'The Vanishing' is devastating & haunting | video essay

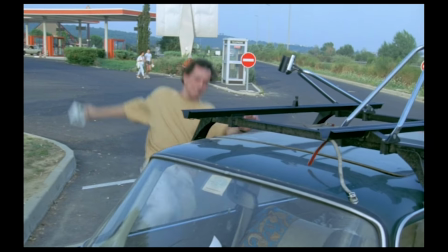[24:50]
Cinematography. The cinematography is brilliant. I want to talk about a couple moments. So Rex is at the rest stop after Saskia has gone missing.
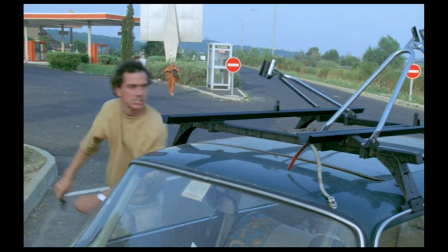[24:58]
It goes from day to night.
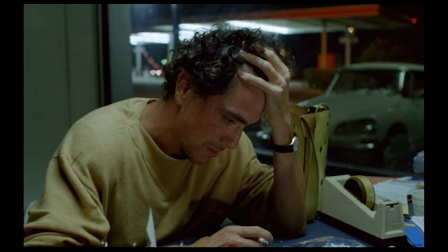[25:00]
Rex is frantic and that feeling has increased the owner of the rest stop tells him just wait until the morning to call the cops she probably just walked
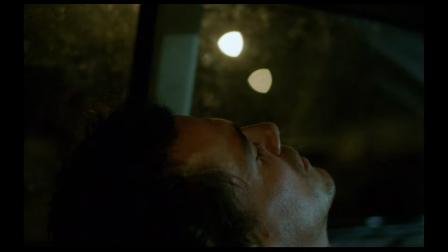[25:08]
off so we have this here Rex sitting in his car smoking a cigarette he had left a note for Saskia on the windshield when he
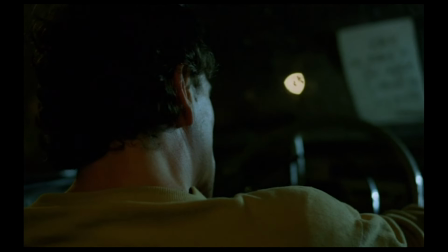[25:16]
couldn't find her and it basically said I don't know where you are just stay by the car and we'll meet back here so you see that note
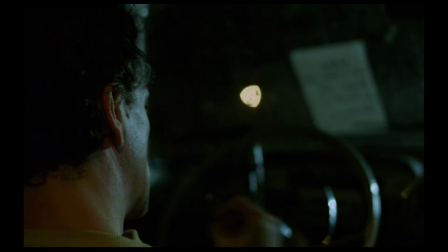[25:22]
on the windshield then there's this beautiful wide shot there are no other parked cars it's late at night.
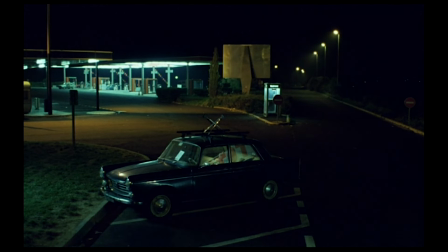[25:28]
We hear the cars on the freeway, which signals that Saskia is long gone and probably far away by now. The inside of Rex's car is lit up. We see him put his head back on the headrest and groan. There is such a feeling of dread and defeat. We recognize the uncomfortableness of waiting and not knowing.
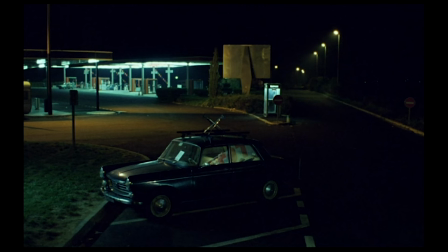[25:47]
These feelings will haunt Rex until the end.
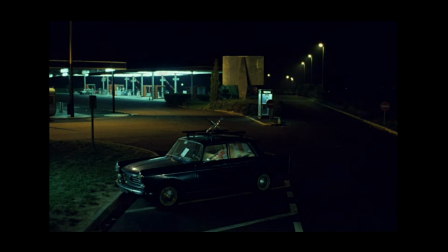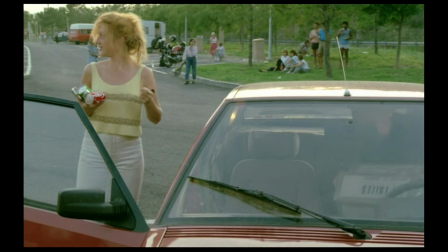[25:57]
Another standout moment that's related to cinematography but also editing is at
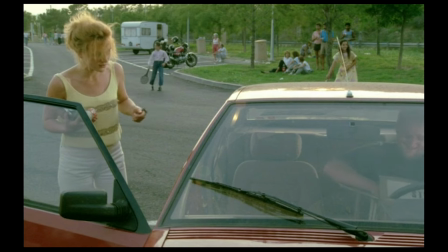[26:03]
an hour and 35 and remember the runtime of this movie is an hour 49 we finally
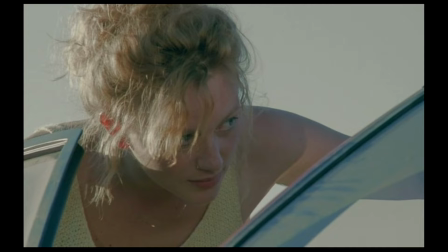[26:09]
see the moment Raymond drugs and takes Saskia there's hesitation she sees a family
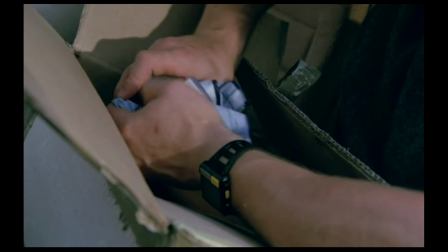[26:15]
photo she gets in the car we have a medium close-up
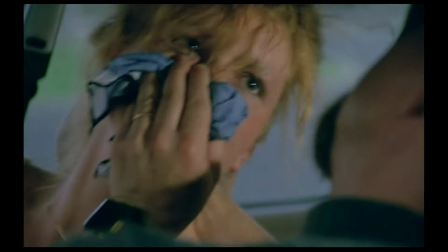[26:20]
or or close-up and it's an over the shoulder you see Raymond in frame it's one shot
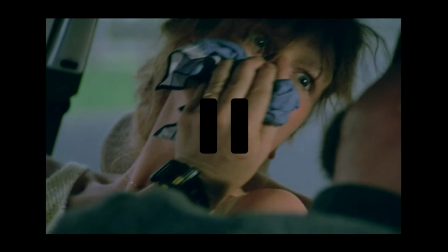[26:26]
Saskia cannot escape and we cannot escape it's brutal because we
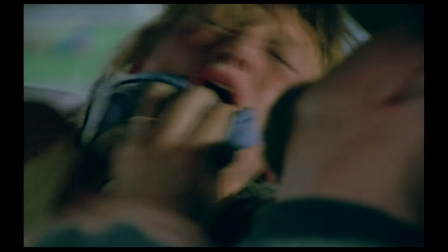[26:32]
see her fight she doesn't go easily they don't rack focus to Raymond right away
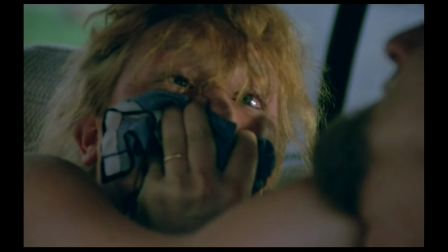[26:37]
we have several beats of Saskia in focus as she slumped
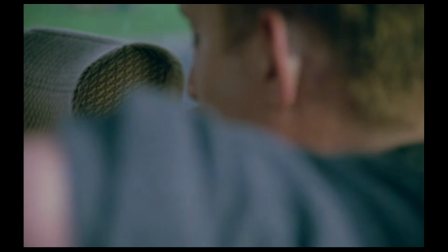[26:44]
over and even though we know that she doesn't get away we want so desperately
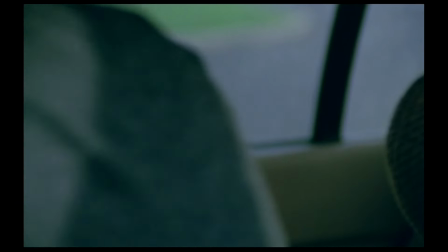[26:49]
for another unexpected moment to occur for her to be able to get away from this guy sound design i think sound design often
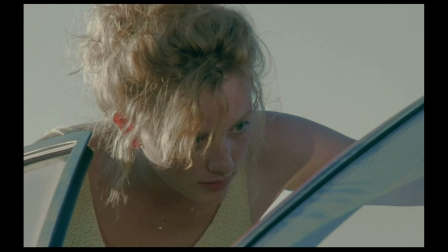[27:00]
goes overlooked in movies but i did want to talk about this scene here the same
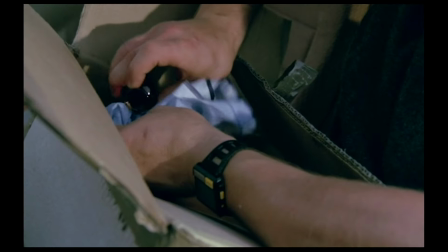[27:05]
scene that i just talked about the sound design in this moment what we hear
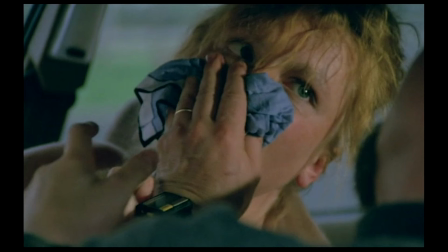[27:10]
we hear the rattling of the tiles the raymond's wife bought him for his birthday. She explicitly stated like these are for the summer house or the cabin which is the house that we know he goes to to do these terrible things.
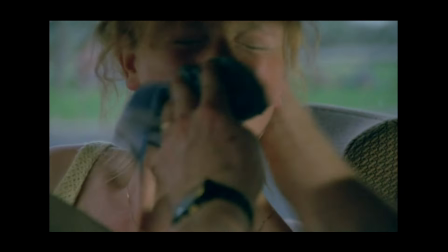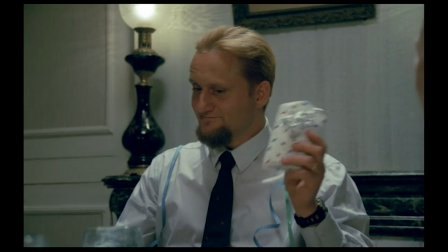[27:33]
Saskia only gets in the car because Raymond uses his daughter's gift the keychain as a reason to motivate her to get in the car.
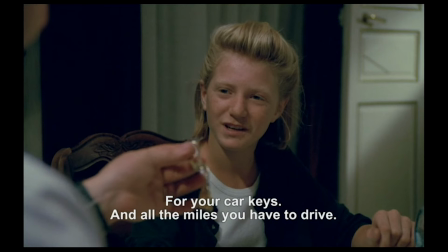[27:42]
She wants to buy one for Rex so Raymond pretends he sells keychains and he has a
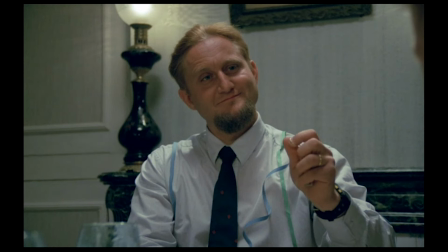[27:46]
box of them when really that box is the box of tiles so you hear the rattling of the tiles but saskia thinks it's the rattling
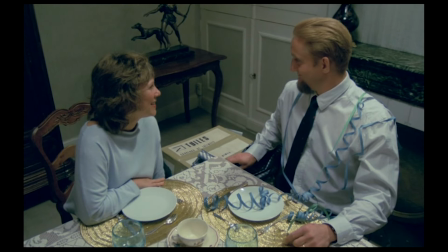[27:56]
of the keychains these two gifts from his family have been transformed from wholesome and thoughtful to be used as accomplices
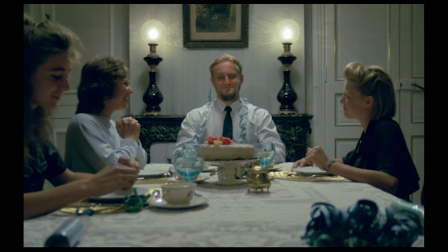[28:07]
the box of tiles are rattling throughout this scene almost as a reminder of rex's role as a patriarch, as the head of household, as
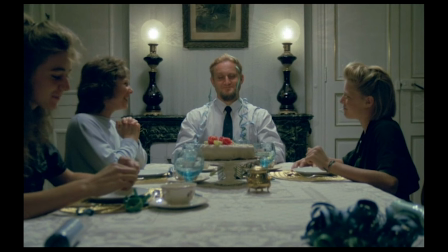[28:23]
someone whose family loves him and buys him nice, thought-out birthday presents.
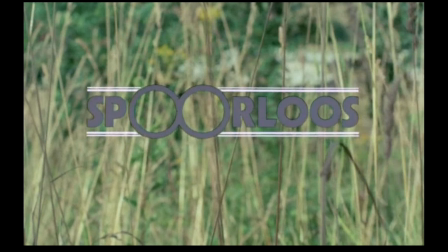[28:32]
Themes. The themes I identified were guilt, powerlessness, fate.
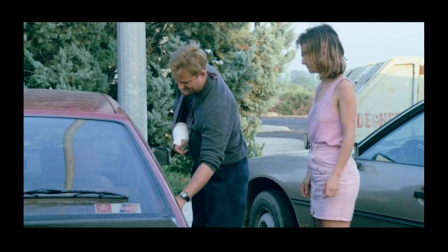[28:38]
Saskia's initial escape was because she sneezed.